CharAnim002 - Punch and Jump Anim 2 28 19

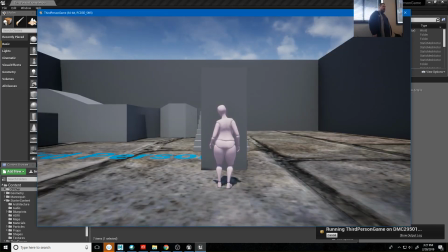There's another way you can render this all out to be a standalone program you can give people, and I can show you how to do that as well.
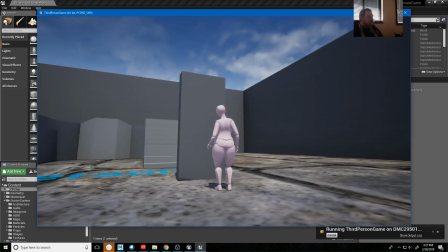But now I have a bigger screen that I can capture,
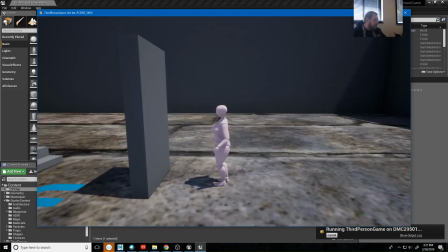and it's going to play a little bit more completely, and I can just capture this with OBS.
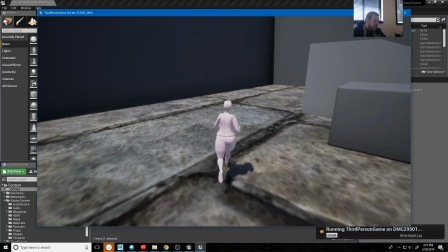Now, what I would say to do is capture it from multiple angles, right?
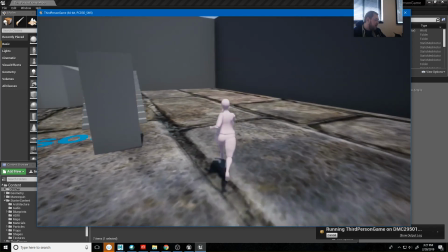So maybe I record for a little while of my character running around, have her jump and land,
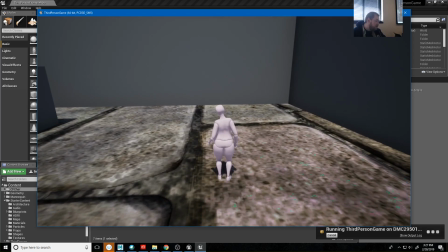stop it, have her punch, right? And let her idle for a little bit.
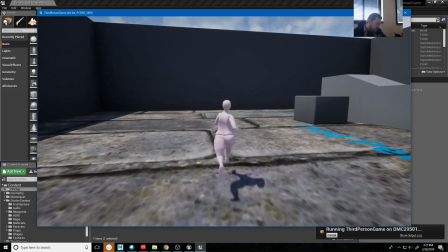But this maybe isn't the best angle you want to show it off in your demo reel. So like if you want to be able to see your run a little bit better, maybe I can use,
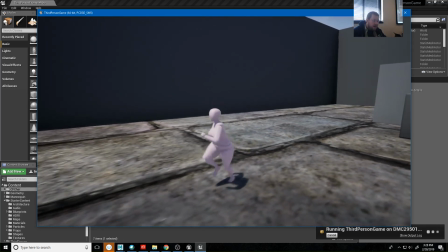A and S at the same time to have her run diagonally toward me, or A and D,
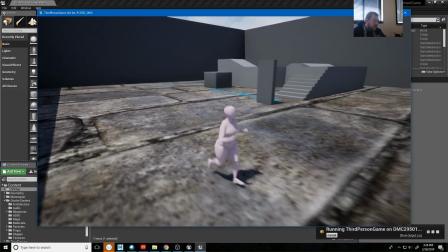or S and D. And I can capture it from this angle, right?
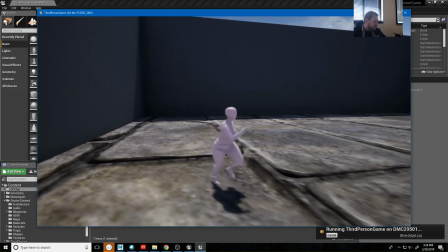So you're just going to capture it from angles that it looks good.
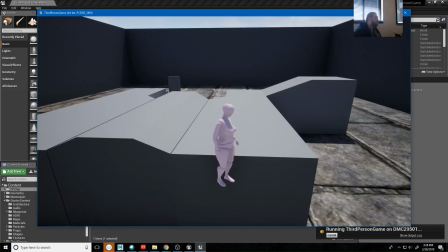And like hard drive space is cheap, right? You can record for 30 minutes if you wanted to. And then eventually take this into Premiere and chop that up, and that will be what goes into your demo reel. Really the capture should be what shows off your animations the best, right?
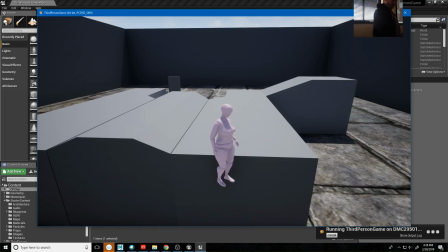How is it that you would want an employer to see that animation? Probably not with her standing out on empty space like that.
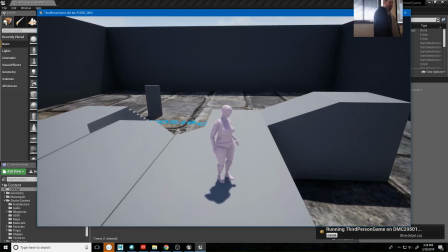Right? But like this maybe is the best angle to show the idle. So what I would do is capture a video that has you playing through all of your animations.
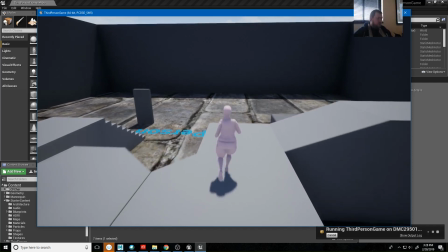So obviously the way you do not want to show your punch animation is to try to play it while she's running,
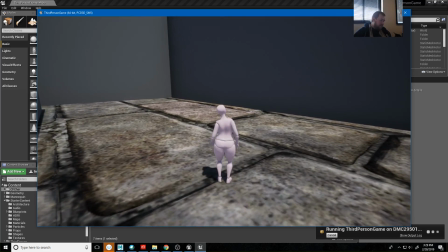because then you get this like foot sliding thing happening, right? You want to stop and then stop and then punch, right?
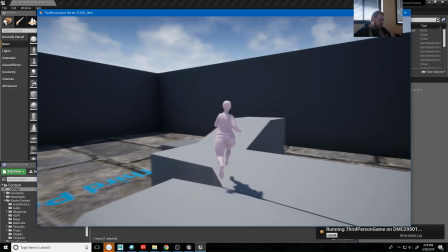Maybe you want to show your jump by having her jump off of something, right?
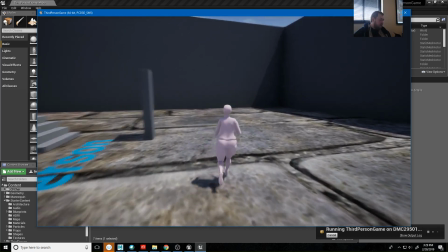And so that's one of the reasons I'm trying to get this effects thing to work. I swear it, like again, it works in this one.
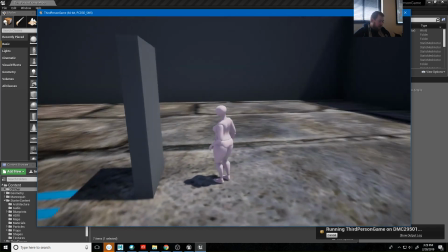I don't know why it wasn't working in y'all's class.
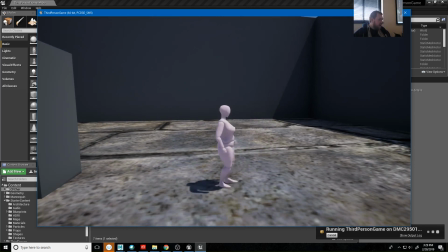Is because just having her punch the air, like that's a pretty decent looking animation,
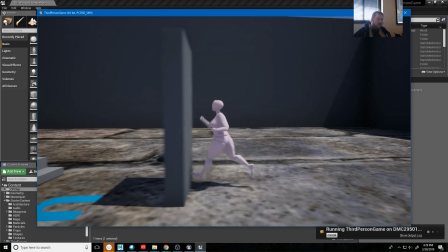but it just seems to read a little bit better when she punches something.
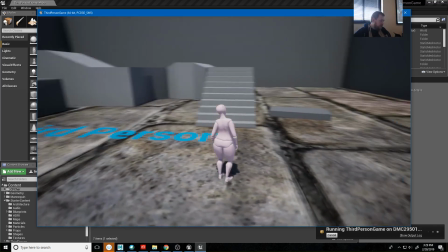Well, and you get like a reaction out of it. I need more objects in here for her to punch.
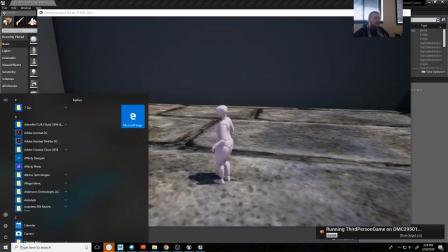So whenever you're done, you can just hit the Windows key and then close that, and it's done.
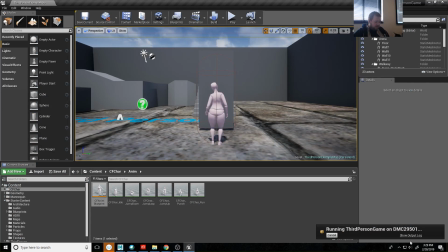Launch complete. Okay, any questions, comments on any of this? I bet you're wondering why I haven't passed around the attendance sheet yet, aren't you? I'll go ahead and do that. Parker left some messages for some of y'all in the back.
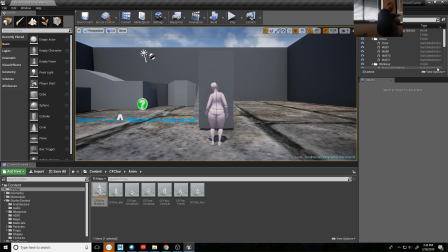I don't think they heard me. Okay, so any questions, comments? No? All right. I'm going to go ahead and upload this video.
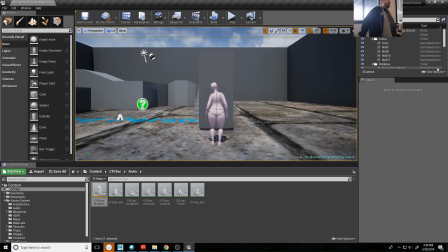The rest of the class today is more time for me to kind of walk around, help you out, give you any feedback that that you need, and give you a little bit more work time. So, all right, cool.